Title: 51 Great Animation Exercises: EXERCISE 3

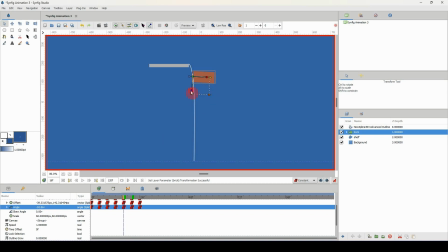decrease the rotation there and uh yeah definitely decrease the rotation there so we have this going on let me actually pre-render and see what that looks like
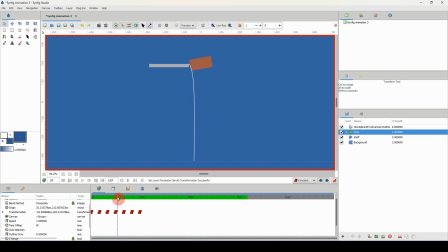all right so it's feeling very slow all right so what I'm going to do is I'm going to come back to these keyframes here and on this one I'm going to move it down a bit further and this one I'm going to move it down a bit further like that and this one definitely
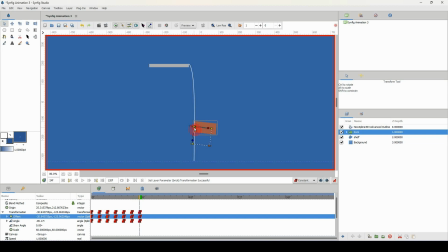going to move it down a bit further like so and I'm gonna make this one on on this frame the final one and it's gonna hit the ground like this boom so it's gonna hit
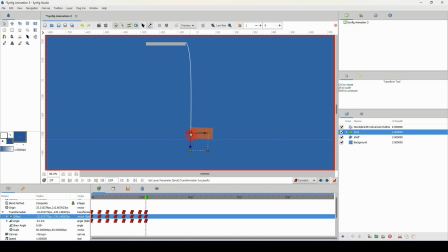it very hard here all right and remember this is the most important part make it simulate that to make you feel that heaviness of the brick so let me go ahead and replay this
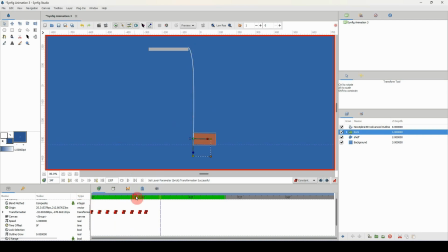hmm let me replay that okay it's still moving slow so we'll have to go back and adjust it but that is okay because we know that in animating we'll have to make changes from time to time
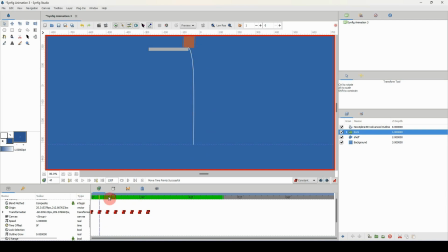let me actually just play this back a few times to make sure that i'm seeing this accurately all right so what i'm actually going to do is i'm going to move this these frames closer together Remember, the closer frames are together, the faster the movement.
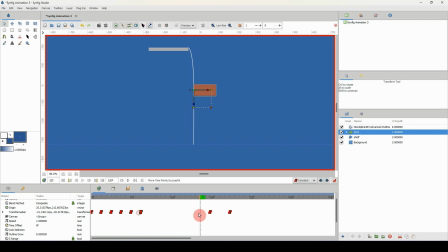So I'm just going to move this because we did not plan the movement here. Well, we did not plan where we wanted to place the frames, the key frames. So let me just move those back. And there we have it. It's moving faster.
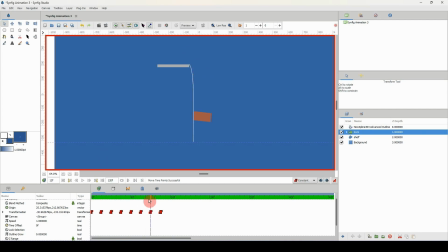Okay, so I'm going to go ahead and do some adjustments here. so bam bam bam i think i'm gonna have this be up here a bit more like so and this one up a bit more let me play that back and see what that looks like
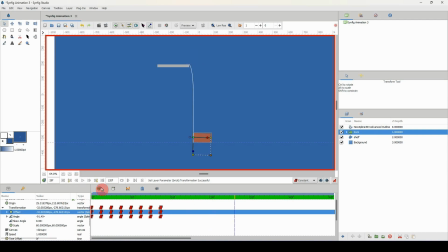okay i mean it's looking okay it's looking okay i mean we could
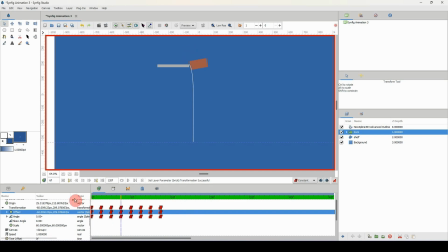work with this or we could make it have more of an impact so we could come let me see now bam bam bam like it's there then it's there it's the ground so I'm gonna just have this rotate a bit
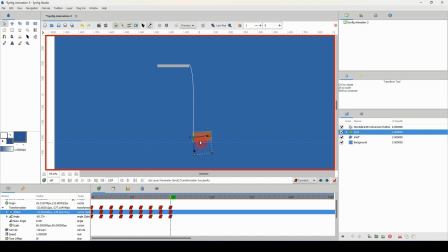like so and maybe come off the ground a bit like that before going back to this uh frame here so let me see what that looks like so
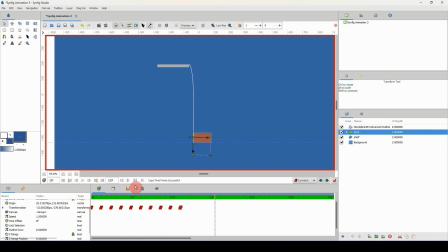it shakes a bit boom and we can make this hit even harder by putting the the frames closer together so when it moves from here could even move this closer like so and then let me move these closer let's